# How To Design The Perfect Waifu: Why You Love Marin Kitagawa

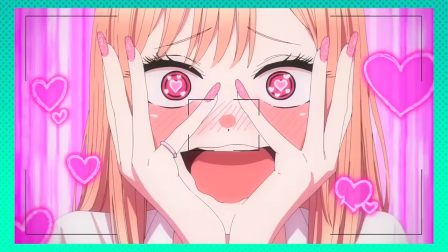(0:14)
Last summer season, you probably thought to yourself, Oh my god, why is Marin so fucking cute?
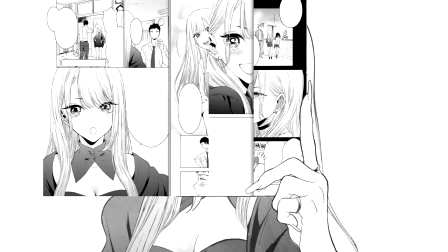(0:20)
But have you ever wondered, why is Marin so cute? And why have we all unanimously decided that she's best girl?
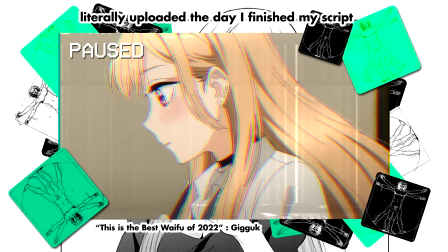(0:29) So without further ado, here is my 1000% scientific, fully peer-reviewed thesis on why Marin Kitagawa is quite possibly the best girl of our generation.
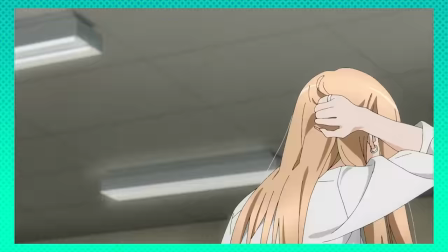(0:37)
See, Garnt, you were kidding, but... That's exactly what I'm gonna do.
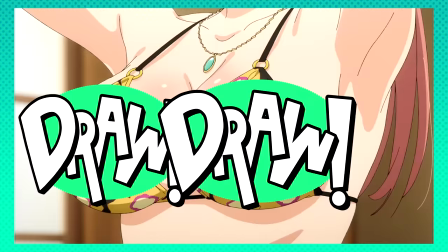(0:41)
Although there are many contributing factors to this, like how adorably she's written, how charmingly she's acted,
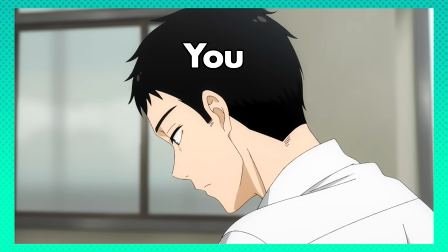(0:47)
and how well she's animated, I think a great part of the reason why she's so appealing has a lot to do with her character design.
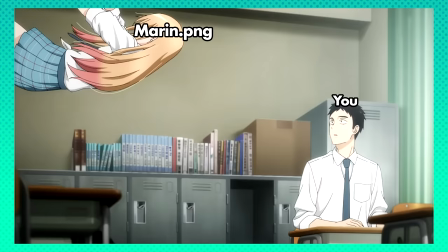(0:53)
I'm sure that many of you watching this video, myself included, had their first exposure to my dress-up darling through an image of Marin.
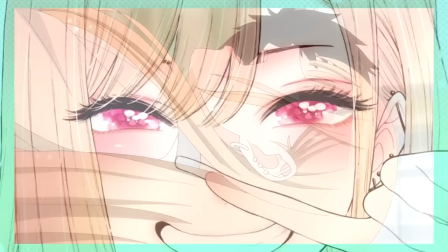(1:00)
Regardless of whether it was a YouTube thumbnail, fan art, the manga,
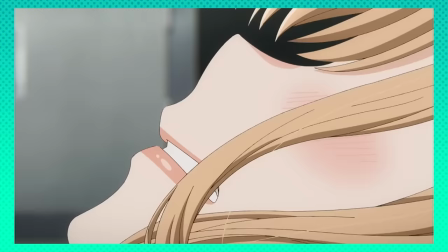(1:04)
or the doujins, And it was something about the visual aspect of this character that struck us with an immediate desire to know more about them.
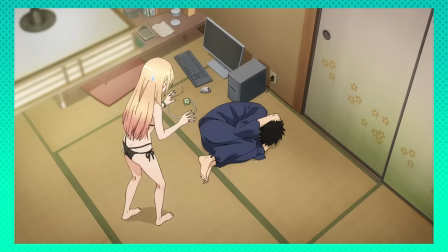(1:11)
But then, something hit me.
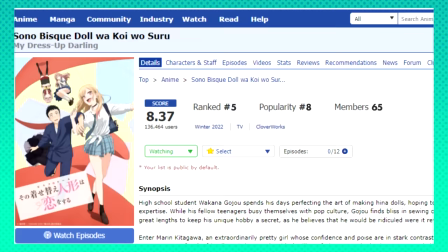(1:14)
Even though I was aware this was a relatively new character, something about her widespread appeal and rapidly growing popularity felt oddly nostalgic.
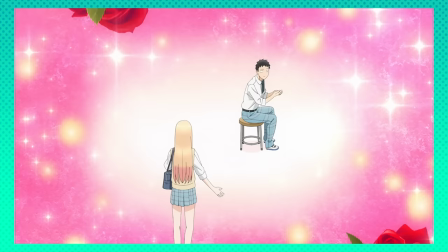(1:23)
As if I had experienced a similar phenomenon before, where everyone immediately fell in love with a character design.
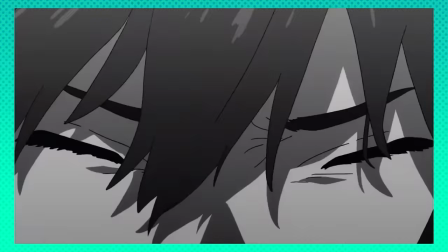(1:29)
And I had. In 2018.
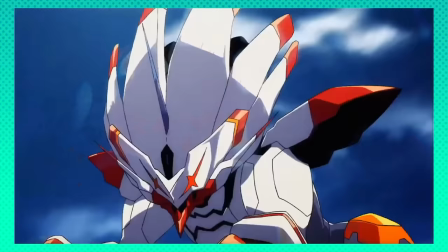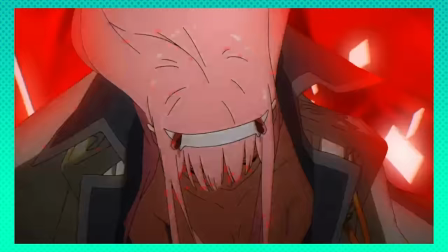(1:40)
It's easy to say that Zero Two was the best thing about Darling in the Franks
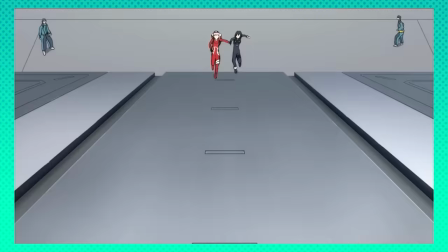(1:44)
not just in the way that she's characterized But in the expert craftsmanship of her design
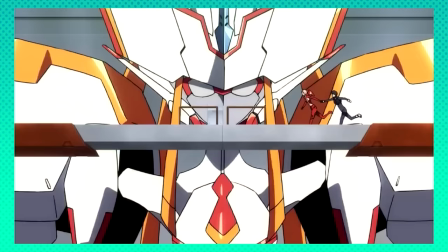(1:49)
Zero Two has proved to be incredibly marketable since the show's debut spawning
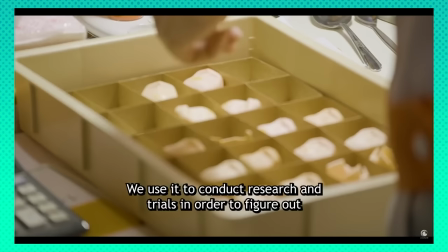(1:53)
figures posters clothing cosplay and fan art that continue to
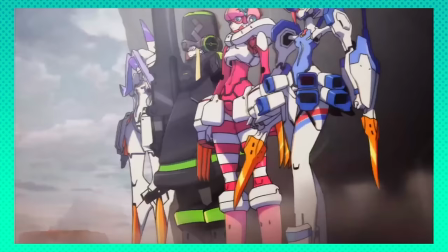(1:58)
be made and sold now four years after the show's initial airing Moreover,
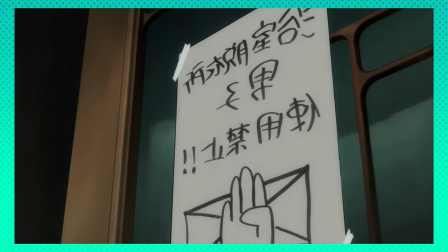(2:02)
it seems that of all the characters in the series four of them being main female characters with their own unique designs and personalities,
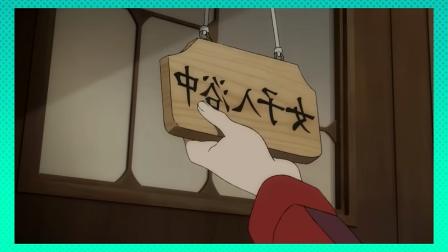(2:10)
only Zero Two seems to get merchandise made. In fact, the only reason I and I'm sure many of you even decided to watch Darling in the Franks was due to how she looked.
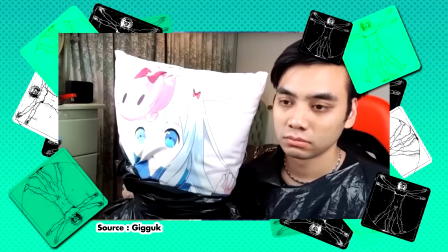(2:19)
But why?
Best girl the anime. A single anime girl who feels like they were perfectly engineered to be the ultimate lifeform.
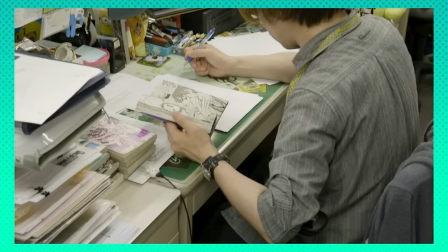(2:26) A waifu.
Giga hits the nail right on the head here. These characters are literally manufactured.
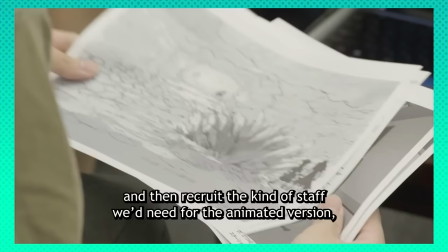(2:33)
They're expertly crafted designs made exclusively for viewers to fall in love with them.
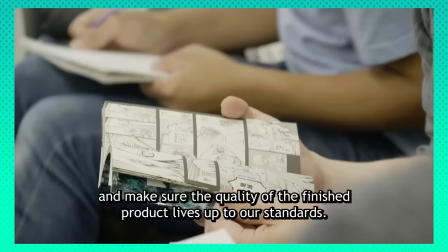(2:38)
But what are the choices that these designers make that assuredly make us fall head over heels for their creations?
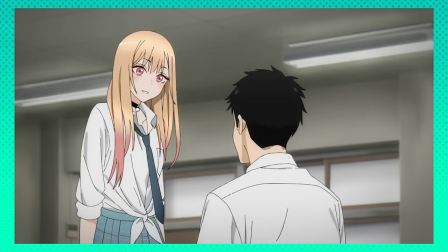(2:44)
What makes Maureen so special?
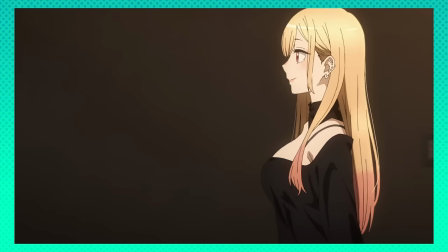(2:48)
At a glance, she may seem like your typical anime schoolgirl, but there are already certain semiotic tropes that hint to her personality.
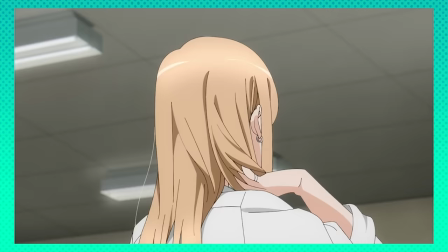(2:55)
Her most defining factor being her waist-length blonde hair.
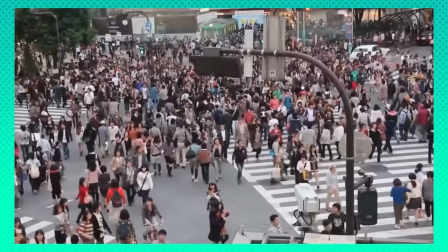(2:59)
Because people in Japan generally sport their natural hair color, black hair has become visually synonymous with the idea of the average everyman in the realm of anime.
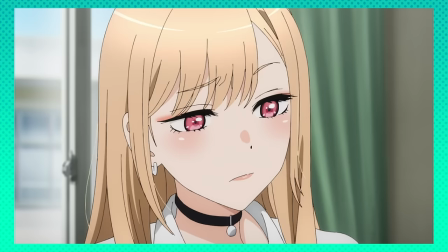(3:08)
This is why self-insert characters like Kirito, Kimihito, and literally almost every Isekai protagonist rock relatable raven hair.
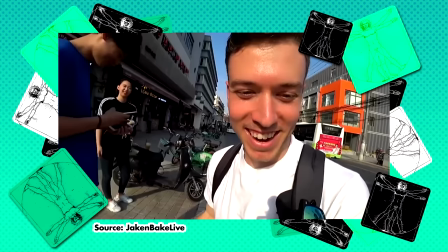(3:17)
In contrast, blonde hair, aside from being used to represent foreigners,
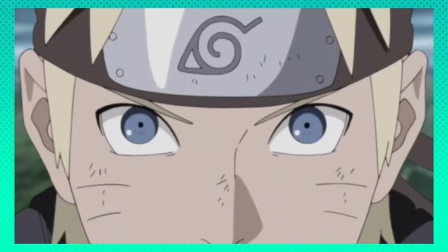(3:21)
is often used as a visual signifier for someone with incredible confidence or naivete.
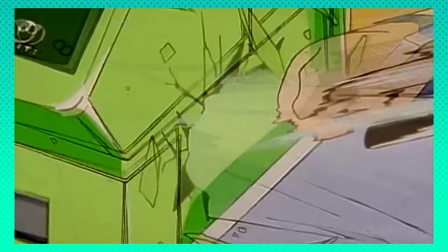(3:27)
Someone who sticks out and swims against the current of society. Think Naruto, for instance.
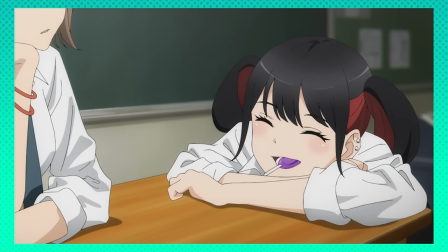(3:32)
These traits ring true for Marin, who is not only popular, confident, and naive, but also isn't like the rest of her classmates.
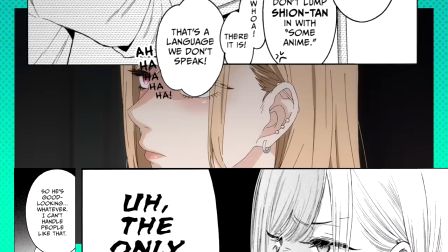(3:40)
She sticks out from the crowd for being an otaku, something she gets teased for as early as Chapter 1,
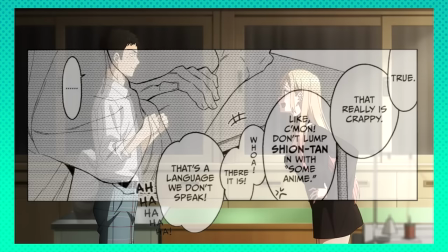(3:46)
with even her friends telling her that they don't understand her when she's talking about her interests. This is why she and Gojo find this immediate platonic attraction.
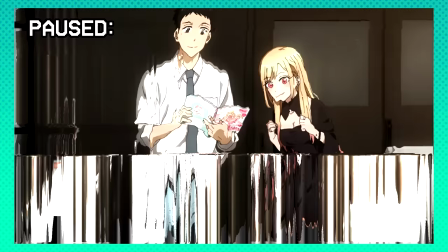(3:54)
They're both outcasts, brought together by the strings of- I'm gonna stop here before this becomes your average video essay,
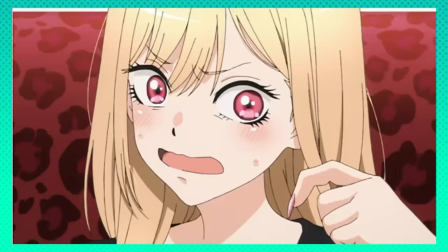(4:01)
But look at how all this is conveyed through just the color of her hair! And that's not even the tip of the iceberg.
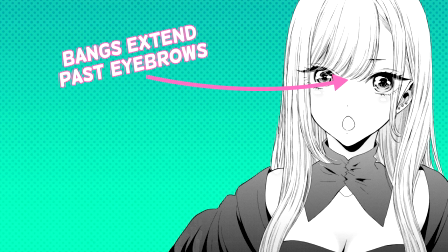(4:08)
We haven't even considered how it's styled. Marion wears her hair in bangs that extend past her eyebrows and stop midway through her eyeline, while parting one side behind her ear.
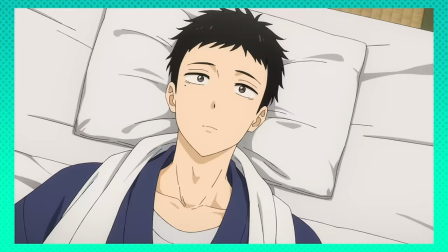(4:17)
This isn't just done so that the audience can better read her emotions, though.